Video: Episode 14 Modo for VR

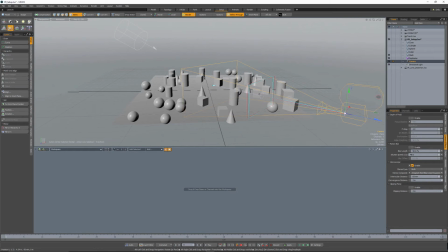247s
But we can actually just get a real quick test render and see what that looks like. Now, one thing to note here is if I go to the camera view,
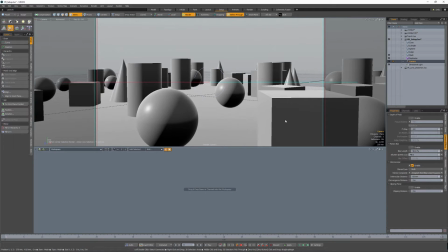254s
this is not something that we actually get to preview in camera or here in real time, OpenGL, which is kind of unfortunate, would be a nice touch. But that is not something that is here on the OpenGL rendering engine. So in order to see these, we actually have to render. So what I'm going to do here is let's hop over to the render preview.
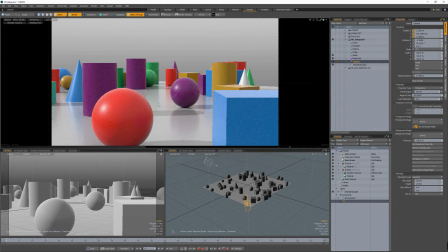273s
And this also doesn't show up in preview render. So the only way you actually get these is doing an actual render. So let's go ahead and see, this is what the scene looks like. I've just got a variation texture on all of my primitives so that they get some different colors.
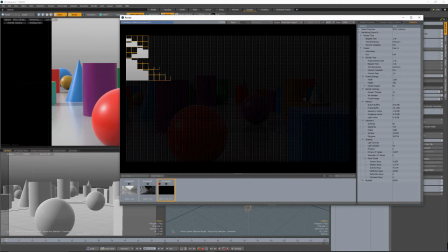289s
So nothing super complex there. So I'm going to go ahead and click render. And this is going to render out two separate frames, because it's going to render out the left eye and then the right eye.
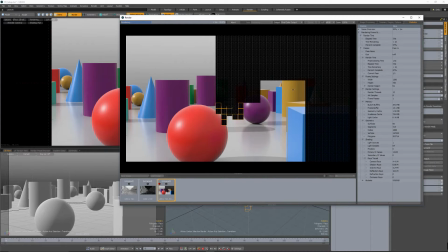298s
So it's going to take, you know, twice as long to render if you're thinking about rendering something like this.
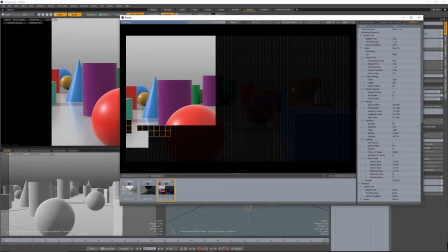303s
Whereas if you're rendering something for Oculus Rift or one of the VR headsets, which we'll get into in a minute,
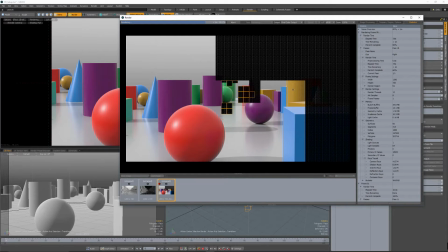309s
you actually only have to render the each individual frame at half width.
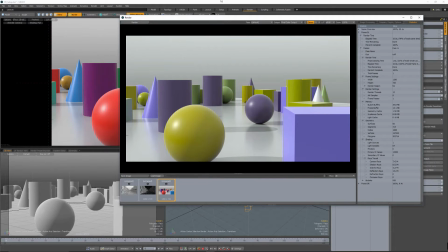314s
But we'll look at that here in a second. So you can see the colors got weird. All we have to do is click on stereo, and it will separate those out into the anaglyph. So I've got my little glasses here, and I'm just going to hold them up. And I can see that, you know, the depth is about what I would expect for something, you know, a little bigger than a tabletop.
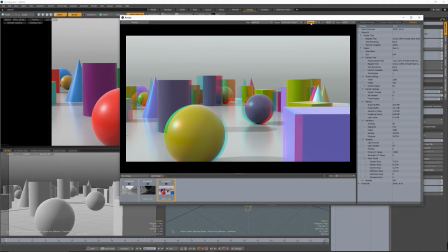333s
If you want something to feel much bigger, then you have a couple of choices. You can either... you can either make the scene much bigger, which is always an option, but then remember you'd have to adjust lighting and textures and things like that to make sure that everything still lines up,
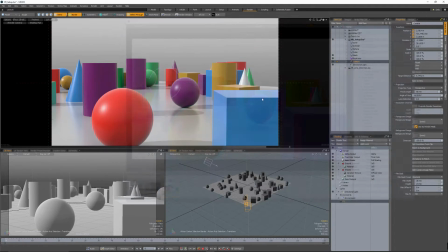347s
or you can change your interocular distance. So what I'm going to do here is I'm going to take the distance, and let's go to the camera here.
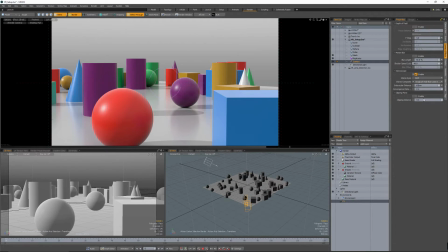358s
And go to camera effects. And what I'm going to do is I'm going to greatly decrease the interocular distance just so we see this. So let's set this down to something like 15. And then I'm just going to go ahead and render again, because these renders don't take very long.
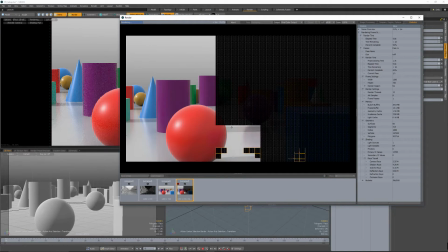373s
And what you'll notice is because these are now much closer together, the depth is going to appear much more shallow.
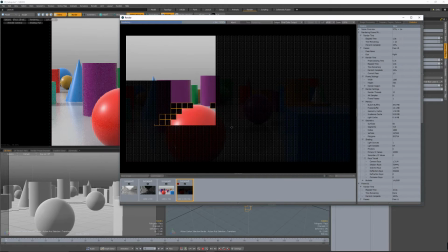381s
All right, and you'll notice as the second frame starts to render, there's not much of a difference.
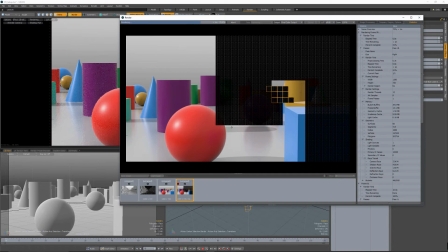386s
You can even tell from the initial irradiance pass that that there's not a lot of difference here.
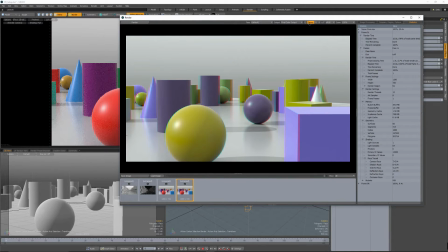392s
So now, if we let that render, we click on stereo here. And as a side note, here on the arrow on the side here, this is where you can choose the different anaglyph styles, or you can choose side by side.
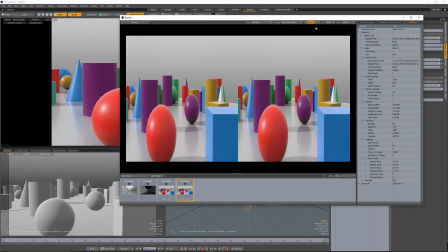405s
So if I go to side by side, you can see that it gives me the two pieces. Now, if I have side-by-side chosen, it's going to give me just the, or even full-width chosen, it's just going to give me this kind of squished preview here. But when you save out the image, you'll actually get it at full-width. So just a thing to note.
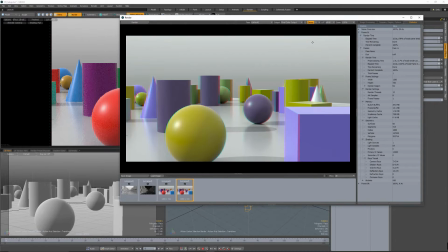421s
So let's go back here to my anaglyph. And now if I look at this, the difference, since there is much less difference between the two eyes, it changes the effect of the scale of the scene. Okay. So your eyes are basically having to change their focal
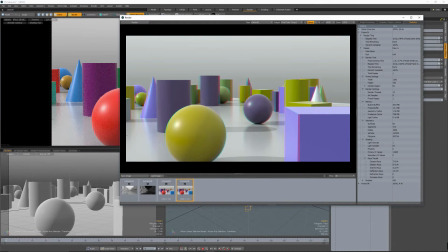442s
length less in order to get the two sides to converge. So we're getting the sense of a smaller scene, or a sense of being smaller within the scene, rather, so that the scene itself actually is going to feel larger.
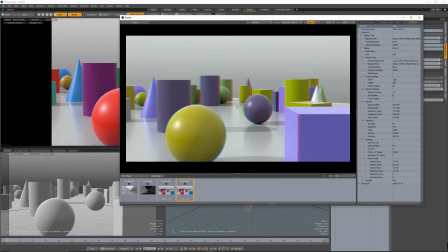456s
Because if you look at something very far away, and you think about this, how your eyes actually work in stereoscopic perspective, something very far away, both of your eyes are pretty much converging, so you don't have to have each eye focused on, you know, something very far off. Whereas if something is very close,
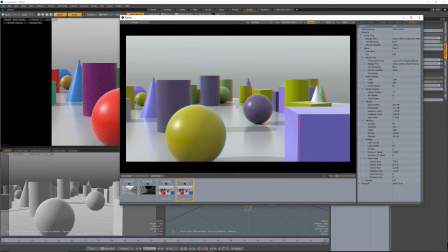475s
then they feel like they're much farther apart, because each eye is having to focus on something much, at much greater relative distance from eye to eye. It's the same effect as parallax.
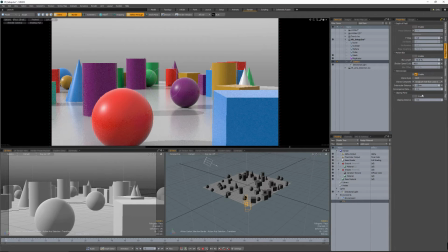490s
That being said, if I go and take, let's just do one more here, where I change this up to 150 millimeters, and we'll do one more render.